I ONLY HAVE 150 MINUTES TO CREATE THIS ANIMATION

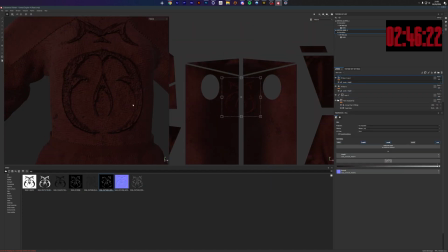(8:17)
thing Now this time I wanted her robe as well as the dude's robe to have like this
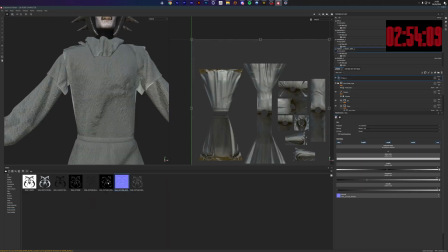(8:22)
fabric stitching of that sigil I created.
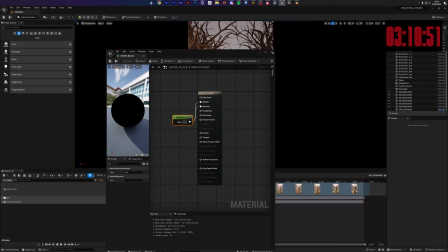(8:27)
Nothing crazy just some bump map and then we are into Unreal
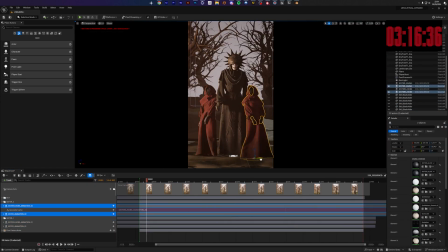(8:31)
after importing all these different Alembic files and textures and whatever the fuck.
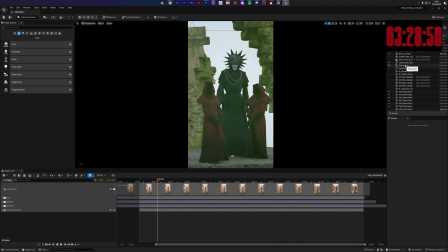(8:37)
So we got it to work and then we can block out our scene. So I wanted there to be night,
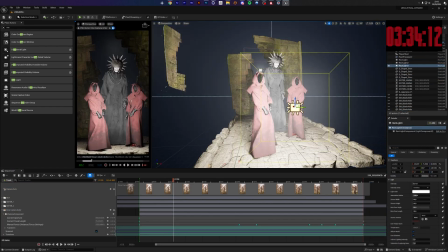(8:42)
I wanted the light to come from the back and the side and I wanted it to either
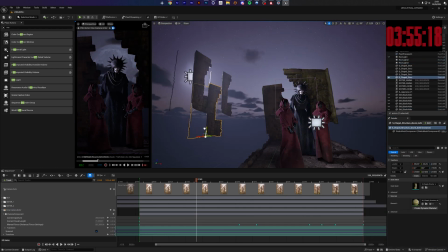(8:47)
beam through a window or like some old walls and that's what I did.
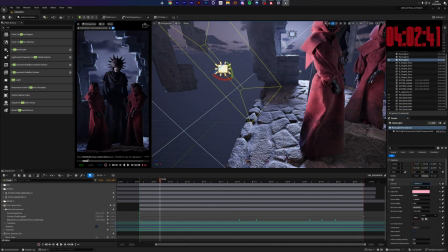(8:52)
So we just added a few shapes, a few lights and a few light blockers to set the mood that I was going for and that's basically it. this
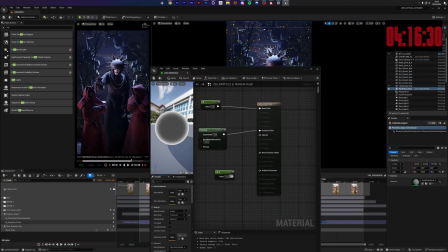(9:01)
time around i also added some greenery by using trees and i added particles that animate and flow in the air played around with the different
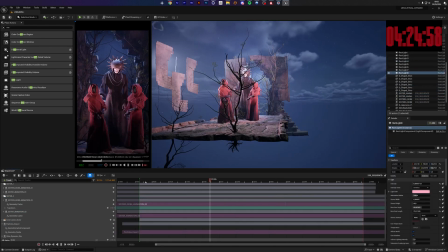(9:10)
light sources because i really wanted them to be the key of the animation with him in the back and that's what i wanted to achieve so by adding some
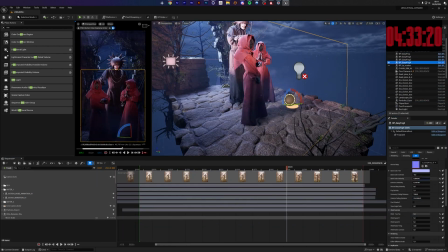(9:18)
tiny fog and some more stuff we could really push the contrast of these two sisters and the guy and after an additional five hours
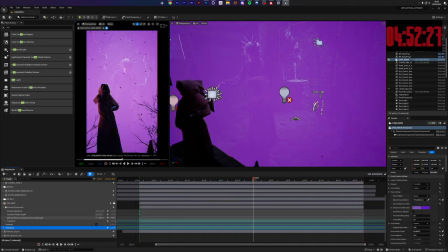(9:26)
this is what we got i
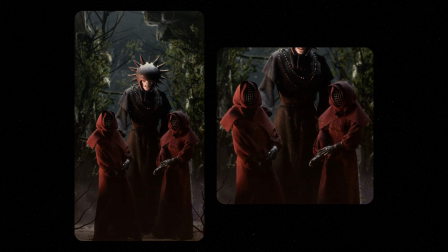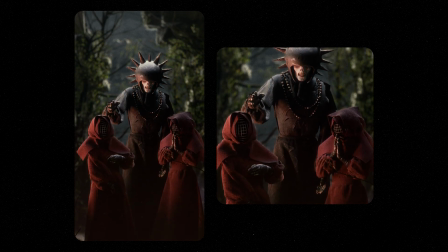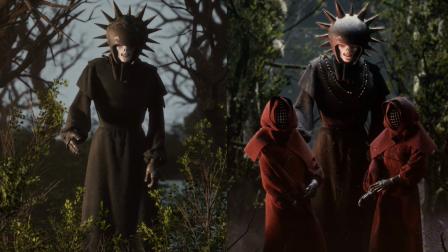(9:42)
hope you enjoyed this short sweet little breakdown i plan to do more of these two hour 30 minute challenges in the future so if you have any thematical suggestions
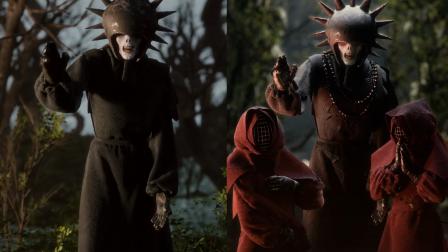(9:51)
whether it's inspired by video game xy or just keywords feel free to drop them down in the comments maybe i'll get to them one
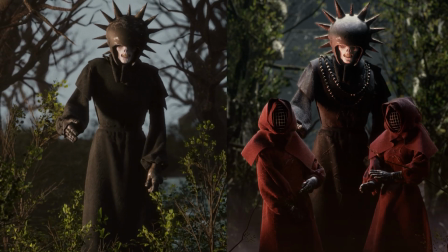(9:59)
day because this was really fun and I hope you got something out of this as well.
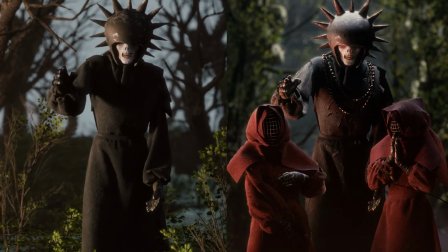(10:04)
As always, thank you so much for watching and see you guys next time.